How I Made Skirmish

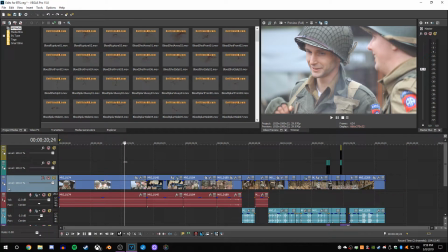Hey guys, so welcome here. This is a kind of behind the scenes look at how I made Skirmish. Not 100% behind the scenes because the actual video file is on my laptop. My laptop is a piece of crap, so I'm not going to be able to record and show you what I really did.
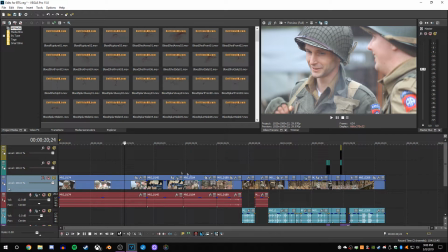So I've just got a few clips here from Skirmish that are in this timeline to show you how I did pretty much most of the work in it. So this is how the footage looked on its own. This is just it standard.
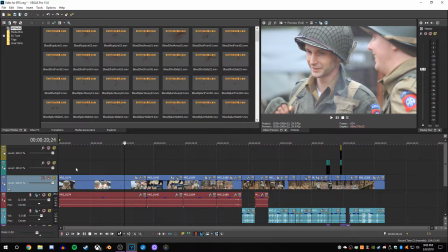That's straight out of my DSLR, my Canon T3i. For those curious as to what I edit in, this is Sony Vegas Pro 15.
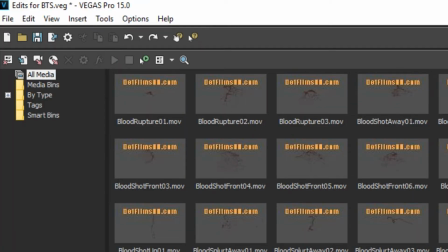Yeah, it says it right there, Pro 15. The biggest thing of this was color correction.
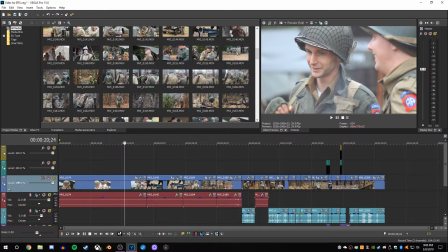So I went and did a basic just track level correction.
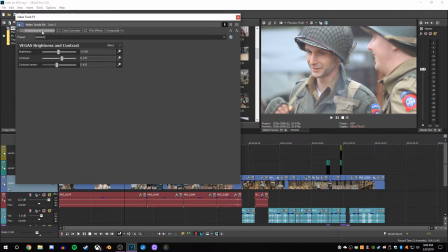All I had was brightness and contrast, color corrector, and film effects. Brightness and contrast, all I did is I lowered brightness a little bit, upped the contrast, and made the contrast center be a little bit off to the left, which helped bring out these shadows,
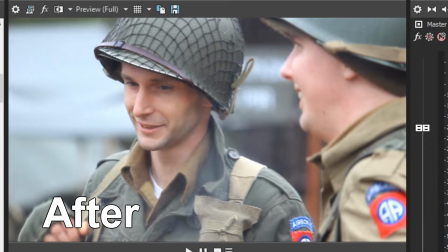as you'll see. See, so there's this light haze of everything. Now everything looks a little bit more in focus, I guess you could say.
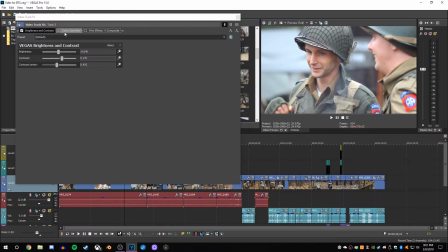Everything's a little bit sharper, the shadows are darker, and that sort of thing. Now the next thing, this is what does most of the work, is the color correction. First, what I messed with is I would mess with highs. So once I got it to where I wanted it, which is somewhere over in this direction.
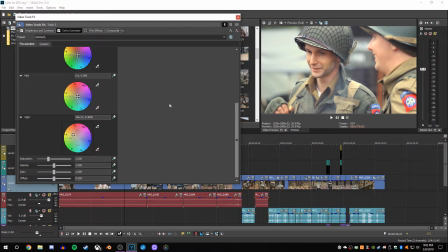See, I've got this orangish hue to it. It gives that old film look. The number specifically I went with was right about here. Gives it this old film look, which is very nice.
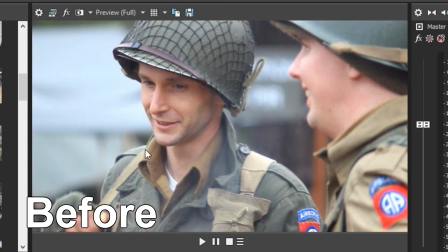There. So it helps to give that old film look. The mids is where it brings out the rest of the color.
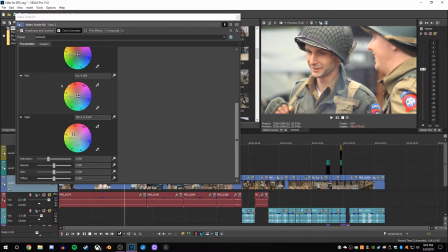The highs just get, their faces and all these other bright colors. The mids is what helps get the rest of it. That brings out the green here, as you'll see. The olive drab becomes much more old looking. It just starts to look a little bit better, and you start getting this old film look.
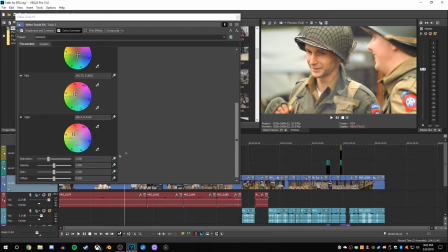Now the next thing I went in and did with this is I went and I messed with this, saturation, gamma, gain, and I don't think I messed with offset. So the first thing I messed with is saturation, so I had to pull the saturation down a lot. So I pulled it down to, I think, about right here, somewhere around there. So saturation,
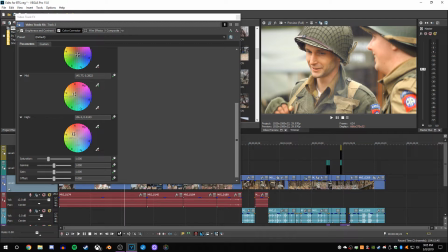that is the biggest thing, because this goes from looking, bright and warm, which of course it's a DSLR. DSLRs just record very warm, to now being very muted, very dark.
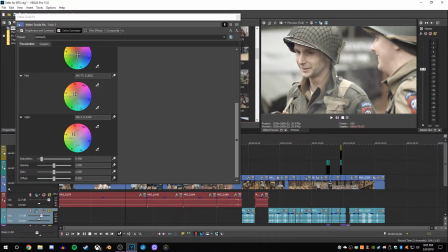This is almost a little bit too much. See, I always think at first when I do it that it looks bad, but then when I look at the other clips, I'm like, no, it fits. Now, this looks fine. So the next thing I messed with is gamma. I raised it a little bit, which kind of offsets the contrast in here.
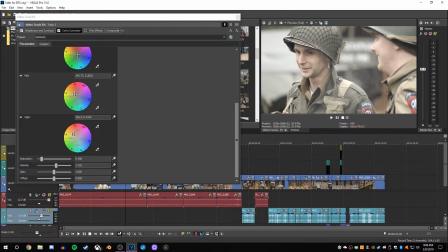And then the last thing I messed with is the gain. This is the overall brightness of everything that isn't just brightness and contrast. It's the high end. And I brought the gain down just enough that everything gets a little bit darker.
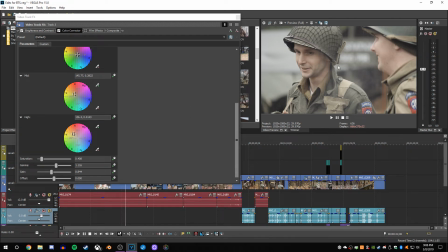It gets that feeling of they're literally in a storm right now. Like when we filmed this, it was actually raining. So all this rain, that's not added in, that's legit.
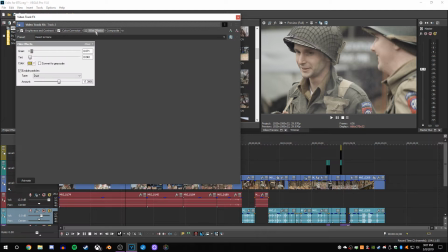That really was there. And finally, the last thing that I did, the thing that really brought this together, is the film effects here. This adds grain and tint. The tint color by default is this yellowish color, which fit very well.
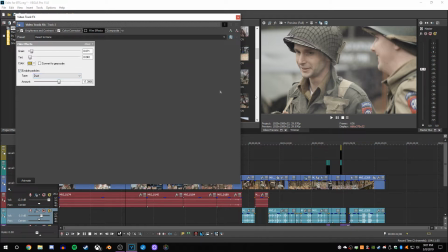I also enabled particles in this, which allowed for you to see the little blips that will pop up on the screen. So when if I turn this on, this helps to bring in that film grain you can see. So like if I turn the grain down to 0, it looks like nothing. Turn the tint down to 0.
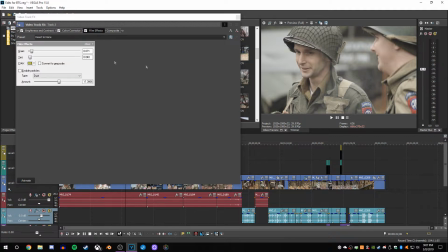This is basically what it normally is. And then the tint helps to bring out that orange into everything. And the grain also just makes it look old.